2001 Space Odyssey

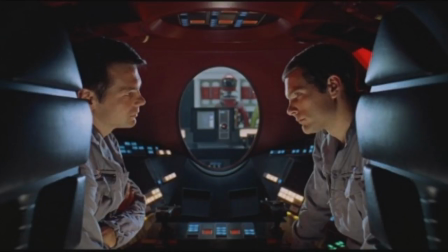Hello, everybody. I'm just gonna do a film response on Stanley Kubrick's 2001 A Space Odyssey. This film uses continuity and discontinuity editing in the dawn of man and scenes on the spaceship. Film editing combines individual shots into a connected work.
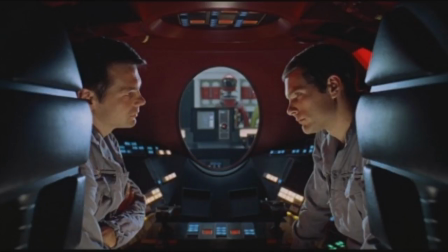Cuts are precise points at which shot A ends and shot B begins. Editors edit to manipulate time and space. They affect spatial relationships, temporal relationships, and overall rhythm of the film. Film editor Ray Lovejoy utilizes master shot reverse editing,
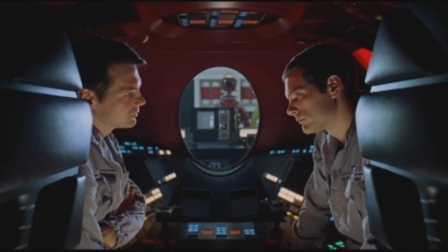match cuts, and jump cuts throughout 2001 A Space Odyssey. The first half of 2001 A Space Odyssey starts off with Dawn of Man, then skipping ahead millions of years to space.
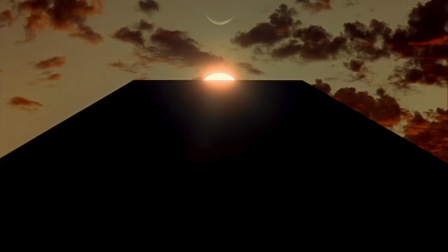The Dawn of Man shows primitive life, with apes communicating and fighting with one another. The monolith comes to view, showing evolution is nigh, and we jump ahead to the future. In the future,
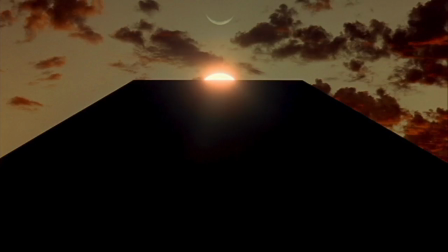Dr. Haywood Floyd goes to a base on the moon to speak with scientists about the discovery of a foreign object below the moon's surface. With this background in mind, I'm going to start talking about specific shots in the first half of the film.
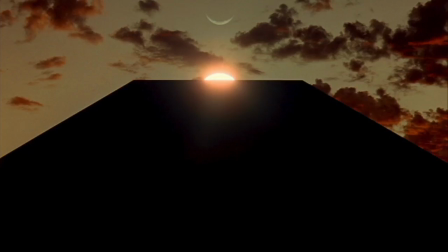The first shot I want to talk about is one of the monolith. The heavenly bodies are aligned, Earth, Sun, and Moon. We get a sense the monolith is important because it's placed in a shot with the Earth, Sun, and Moon, three very important things.
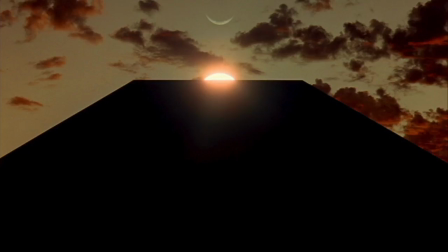The monolith stands for evolutionary jump starts. Every time the music becomes discordant and dissonant, shots of the monolith come to view and time jumps ahead. We see the monolith and time jumps to the future, to the spaceship.
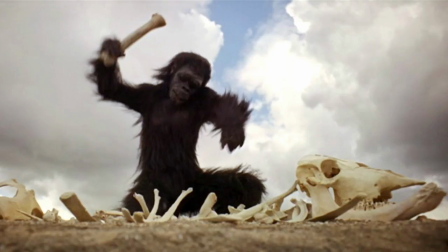Continuity editing seeks logic and sequence in time. Continuity creates a coherent story. A match cut is a type of editing that preserves continuity between two shots. In Dawn of Man, the action of the ape lifting the bone and bringing it to the ground is a match cut.
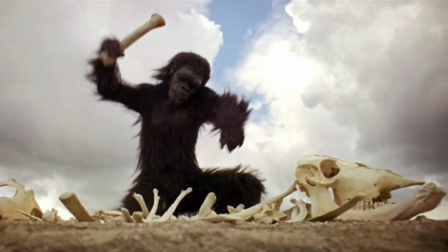The shot changes, but the time remains constant and continuous. We get a full shot of the entire ape pulling his arm back. He is about to bring down the bone.
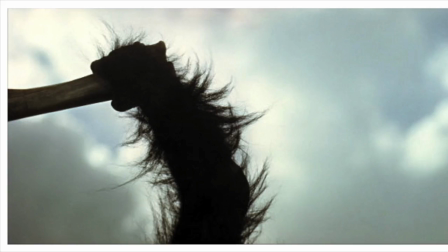Then the camera moves to just the arm of the ape. We are in the same time and recognize the continuous motion of the ape hitting the ground with the bone.
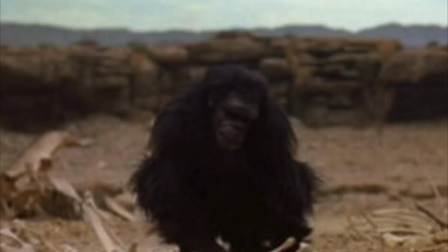A jump cut is an instantaneous reverse or advance in the action, a discontinuous ellipsis between two shots. Discontinuous editing seeks to use disjointed imagery for a desired effect. In Dawn of Man, we see a single ape looking down at the ground, pondering.
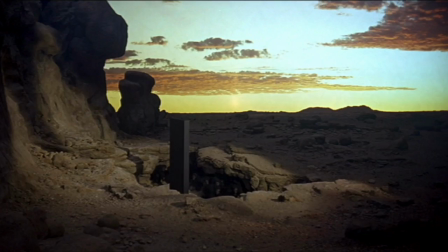Then the shot changes to a view of the monolith. The ape is remembering something that connects to the monolith. The connection relates the ape to the monolith, which represents evolution. As the apes approach the monolith, we approach evolution.
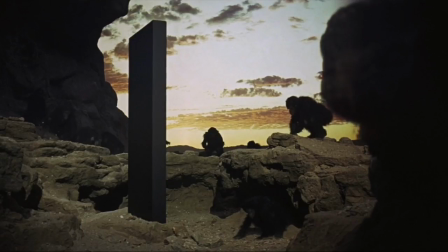The music intensifies, growing in volume and dissonance as the apes get closer.
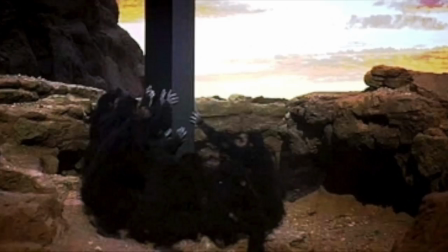Then we see the apes reaching up, holding on to the monolith. They look up, which for me makes a connection from Earth to space, so we'll see something happen in space soon, which does happen because we proceed to jump ahead in time to space.
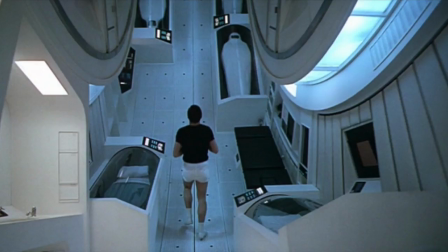Another example of a match cut takes place in the spacecraft. There's a series of shots of a man doing laps around the spaceship. He goes in circles. We get an aerial view of the man running, and then shots moving from his feet to his head.
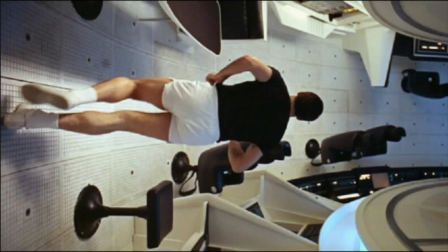It is a continuous motion despite the shot change. We gain a sense of spatial awareness, knowing we are in the same space and time.
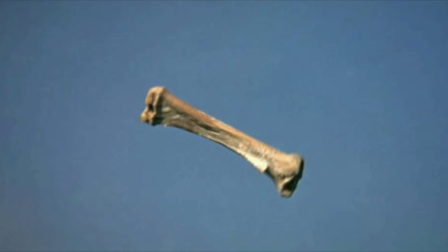Graphic match cut shows similarity between two shots in shape, color, or texture. It matches across the edit, making it continuous.